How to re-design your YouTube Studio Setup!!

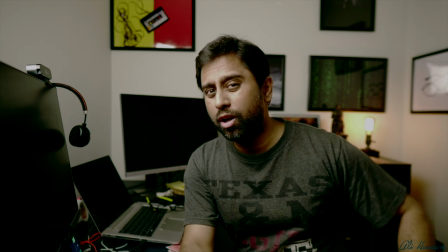6:37 I think we're done or almost done so if you guys have been following along you would know I've given my background a bit of depth or bit
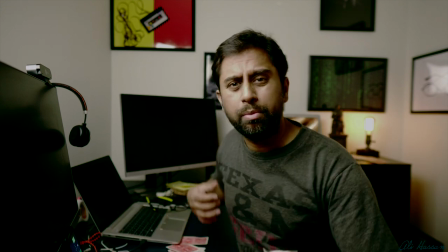6:45 of color by adding those picture frames it just helps in you separating from the background earlier on it was with just a plain background and it
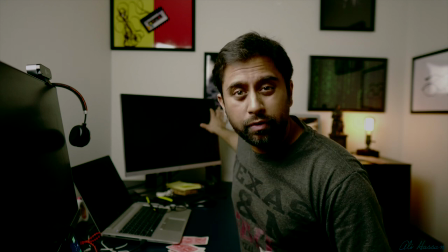6:53 had no real separation I've done that with using all the picture frames and secondly I've used a practical light which you see over
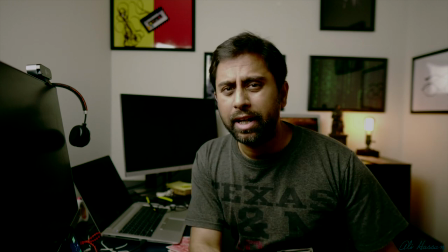7:01 the shoulder right there so that adds a bit of color and bit of light to the background and it really helps so another area where I need to put a
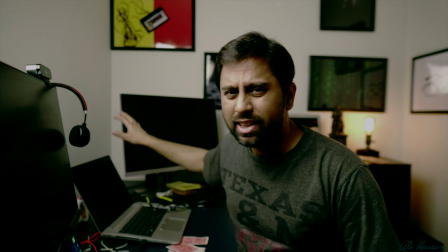7:08 little more lighting is this section of the video now as you can see it still it's good it's very lit but it's a little dark and it's a little
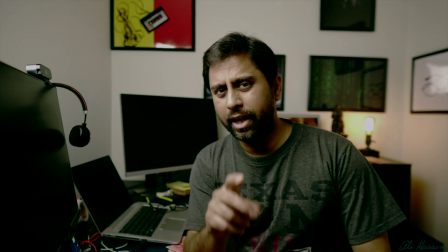7:17 plain color if you ask me so I'm going to use the Aputure MC light which I have hidden right behind this monitor and I'm
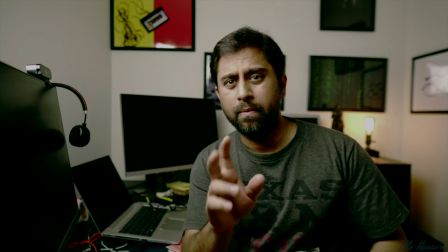7:25 going to use the app to control the lighting coming out from that area so as of now it's a stuff so if I switch
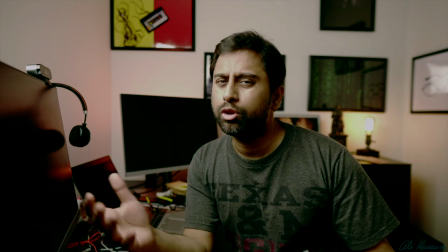7:33 it on they have it it gives you a more reddish well I have to have chosen a reddish tint to it I mean you can push move the slider
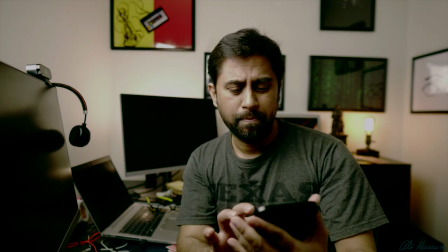7:42 right here and give it whatever look you like or whichever color you like I've given it a warmish red tone so this is
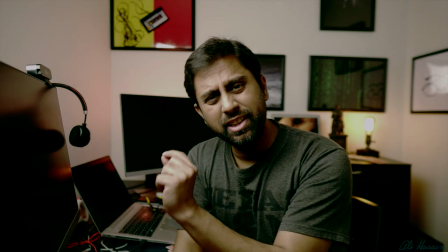7:50 without that and this is with it so you see it is a small difference and you can even control the intensity of the light was coming off so this is
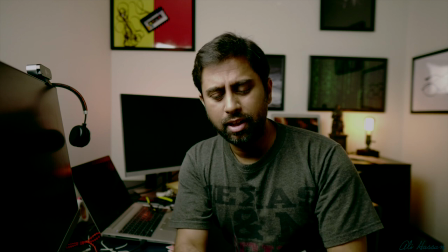7:59 at 50% intensity and it's at about 100% I like to keep
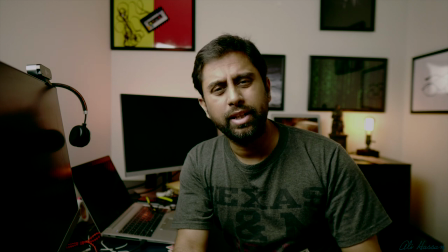8:04 it somewhere between 50 and 70% this is about 80% so this is 80% of the color quality color intensity and now
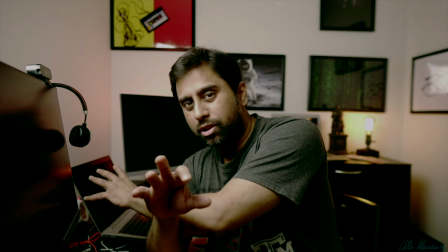8:13 as you can see this lights up that section fairly well so now you've got the
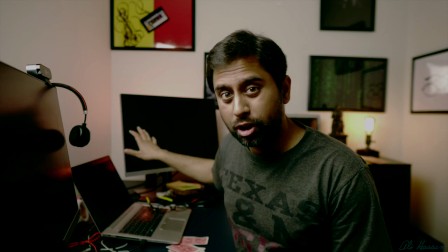8:18 entire video lit up by a bunch of practicals and that Aperture MC and my key light now key light is the strongest light
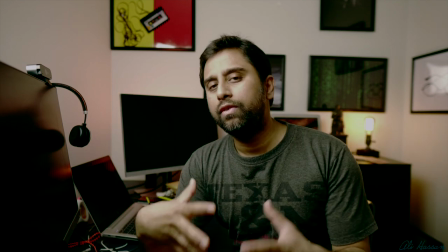8:26 in my room and since this room is not really big you could you could actually feel the sense of light bouncing off all the walls right here it's almost like
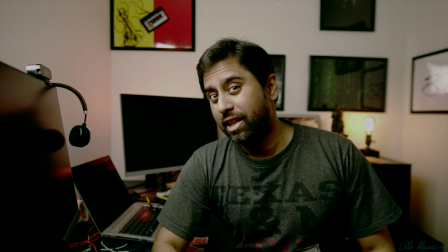8:34 light cannot escape this room it is like a black hole if you get that reference so it's not the ideal situation but
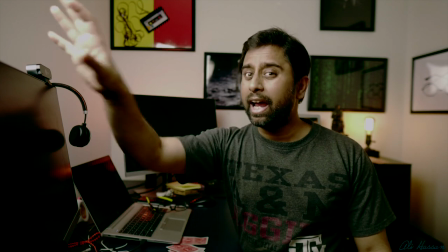8:42 hey you can't really do much with the area I have so the key light and my key light is not dimmable it's not a dimmable key light it's by it's a
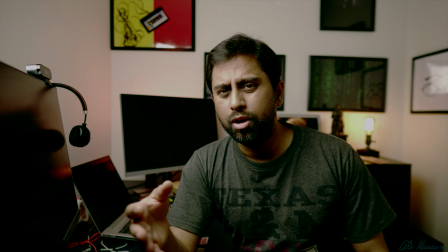8:50 60 $60 key light by a company called mount dog it's already budget it's got a soft box and a key light which is
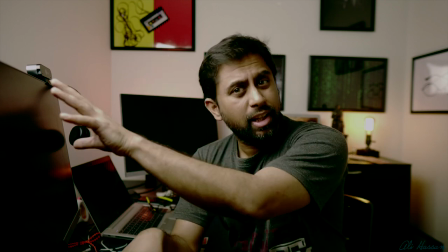8:57 does the job I guess but for now that's the key light I have that's the practical and then the aperture MC
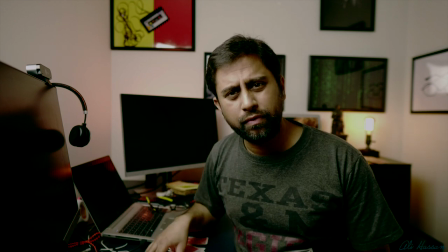9:05 so we've got this three lighting points in the room as of now and that's what lighting the entire scene and I think it looks a little it looks a
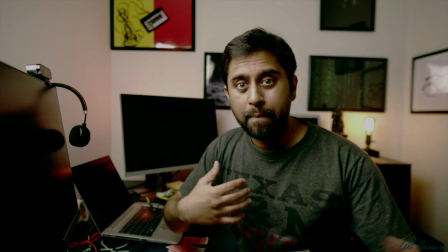9:13 lot better what it was earlier like the frames give it a depth it helps me separate from the background which is really essential and
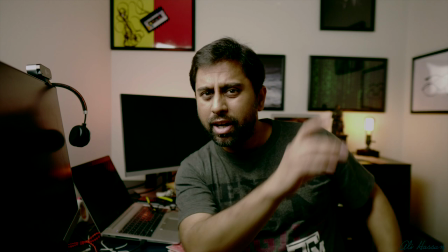9:22 you can control the bit of lighting so you know what let me let me try and switch off that practical and and just show you how it
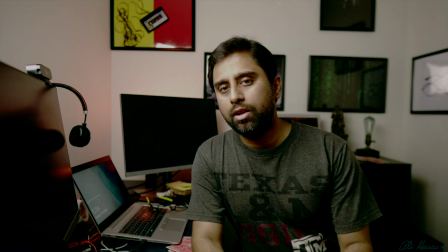9:30 looks so hold on so now i'm switched off that practical now as you can see that scene in the video that the area in the video
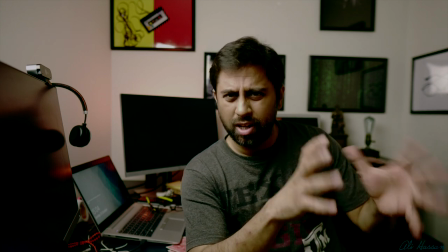9:38 rather is in the shade it's in the shadows and it's it's dark and it's it's not very well lit so that's what
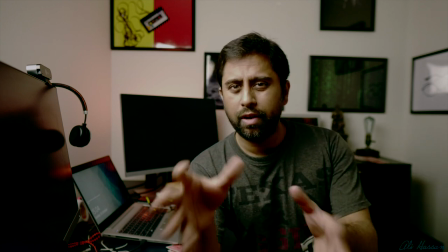9:45 that practical does so let me switch it back on just this was just to give you a reference as to how little points in the video or little points in the
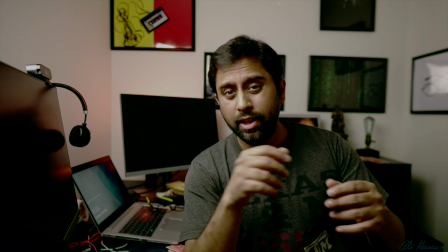9:53 scene enhances the way your video looks and that was to prove the point
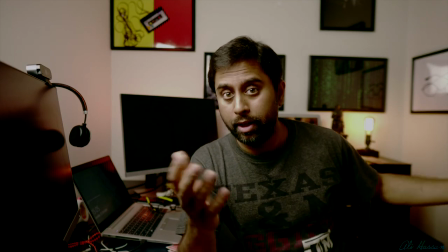9:59 right there so let's come back to how it should be so i've got that practical there like i said i've got
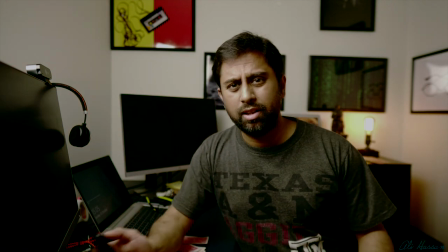10:05 the aperture mc so this is without the mc the aperture mc and this is with and just to give you an idea how the light looks let me just pull this back up now this this is the aperture mc it is a fantastic little light um it's for about 120 canadian uh i think i got it on amazon for 130 between 120 and 130 dollars so what it does is you have ton of capability in this uh in this light so like you said you can control it by the serious app and just play around with the colors i mean you know you just this little blue that you like or a warmish orange yellowish so i like to keep it at like i said 84 plus 80 about 70 to 80 percent uh intensity and get warmish it and place it anywhere in the scene for instance i'm gonna place it right back there
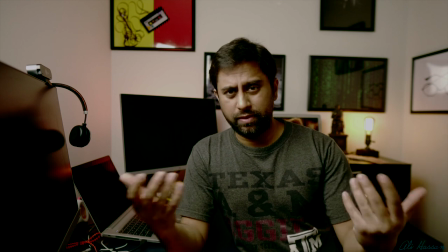10:58 so there you have it that's the entire lighting system lighting this scene so like that again key light right here a practical there
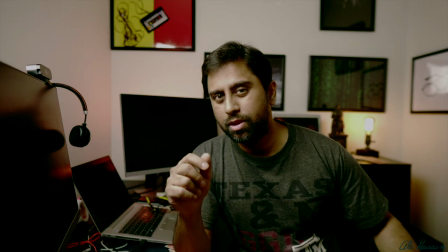11:06 and an aperture mc that's it these are the little things you can do to make your scene come out and and improve your production quality so this is what this video was for so if you guys liked what you saw if you want to follow along on all the equipment that I've been using I will have links in the description down below you can go check them out if you like it you can buy them and just play around look this is not experimental this room is a not very well soundproof this is not really a good soundproofing room I feel the voice bouncing off the walls which isn't the best and I can see even like bouncing off because this is such a small room but you have to play with what you have rather than complaining and not doing things if you just make a little effort and just play around with the resources that you have you will make a difference to your videos you will make a difference to your scene that's what we did now so if you like I said if you want to follow along links in the description you can enhance your scene the way you want and the next time take care and I will see you next one bye